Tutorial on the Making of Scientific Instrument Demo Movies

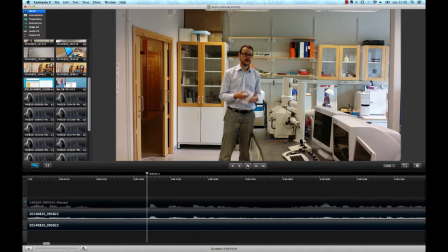248s
You can check also with the camera audio also and see how much better the noise from the microphone is. You see, after noise processing, the recording microphone is much better.
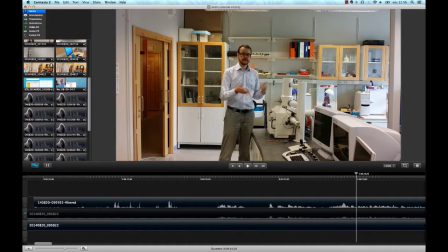267s
You get much clearer voices. So then we have matched the audio to the first video clip. Now we're going to cut off all the bad things I spoke in and only keep the real important stuff.
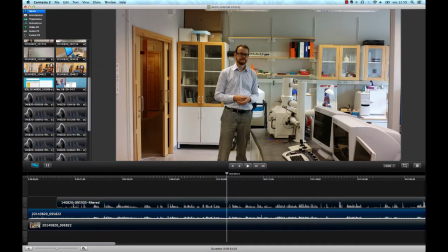284s
And then we go and put up some more clips. So here I think the bit would be nice to make the cut. Here I start to talk the demo. Right? And we're going to cut this here. And then we want to cut audio and video at the same time.
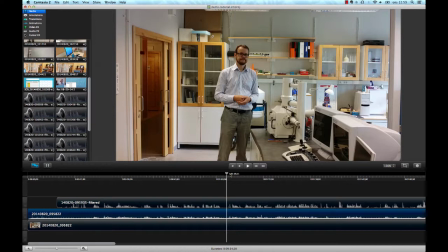303s
I look in the picture and see, do I have eye contact? Yeah, here I have eye contact. I choose to cut everything here, split all the playhead. Everything here, that's just crap, so we remove that. And then I put this in the beginning, and the real microphone audio that I want to keep, I put in the bottom line here.
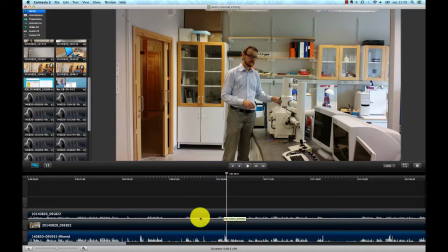322s
This one we only have as reference. What we want now is to crop the image a little bit. We don't want to have all this extra spacing around. That is just disturbing. So let's crop it.
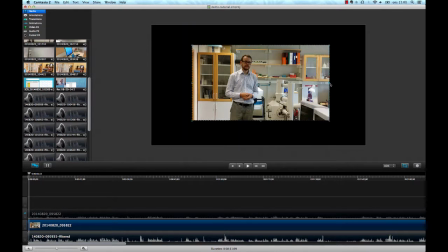334s
Perhaps something like that. And then we magnify this. This is where the extra pixels of 1080p comes handy.
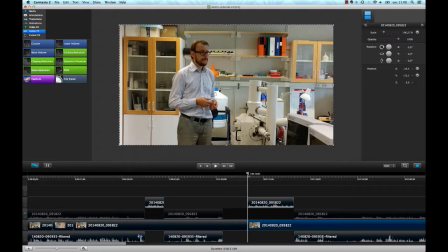341s
Like so. So here it is a problem. Here I say the wrong thing and I need to do this again. But I only have one movie shot here. So in order to cut this and make it look nice, we're going to recrop the image.
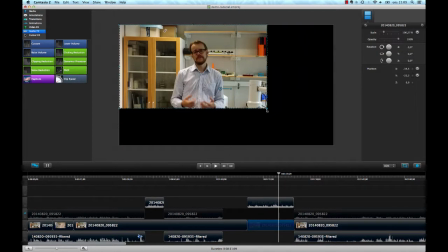359s
So we cut the video here, and then during this session, we recrop the image.
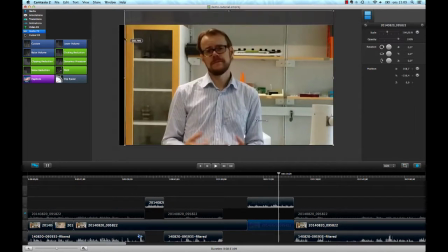364s
So it looks like a zoomed in view when I'm talking. Like so.
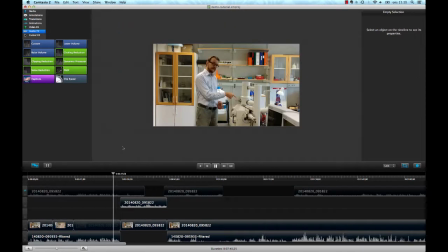369s
Now we listen. A better microphone that picks up my voice.
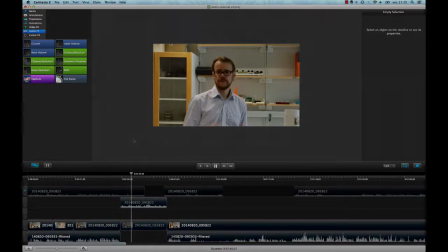374s
If I don't use the microphone, we hear lots of room noise and my voice will be very unclear. And that can be very, very hard to do something in a later stage. And you can't process that thing. So you need a good microphone.
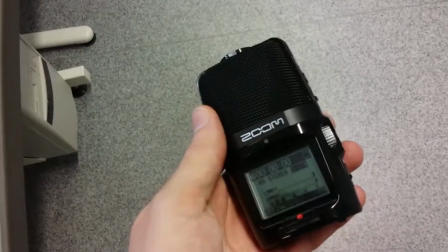391s
The microphone I use is sort of a semi-pro microphone. It's called a Zoom H2N model.
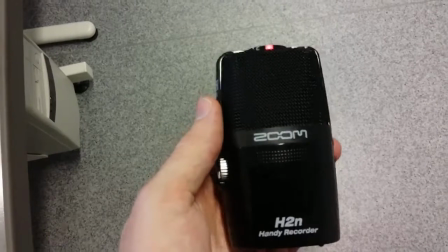397s
Then you have a USB connection to transfer the voice recordings to the computer.
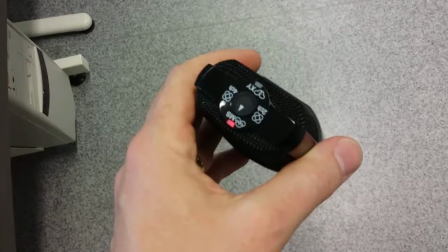402s
It's portable, so during the recording it stores everything at a memory card. So it's a very neat microphone. If you're going around in the room, it can be very neat to put the microphone in your pocket. That is the second best alternative, because it can make some noise in the shirt when you move around. It will be even more better if you have this mic that you put here, but I don't have that, and I sort of want to keep the technology at its lowest level. But this can be very useful. I mean, if you just stand like this, you can still talk and you hear me very clearly, and I can point and discuss things more freely. Another smart thing is that when you talk like this, you need to make some cuttings. You need to say something again, you stumble or something, and then you need to make a cut. Then it's good to have some close-up image of the thing that you discuss. So what you can do then is you point at things like this, and it's very easy if you can't see the mouth when you speak.
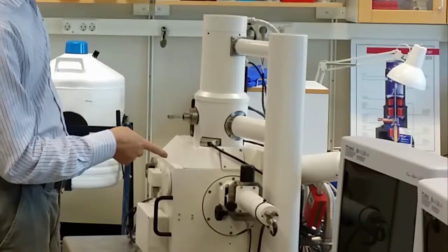469s
For example, if you're turning downwards and point at things, that feels more natural.
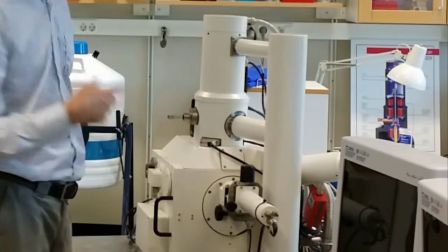475s
And then you can point like this, and then you can change the sound afterwards if that's needed. Otherwise, if you see the mouth when I talk, then you just need to retake the whole video. It's always good to have a second camera, and I use my tablet here. This tablet has a quite decent camera also, and it can be used as a second camera as well.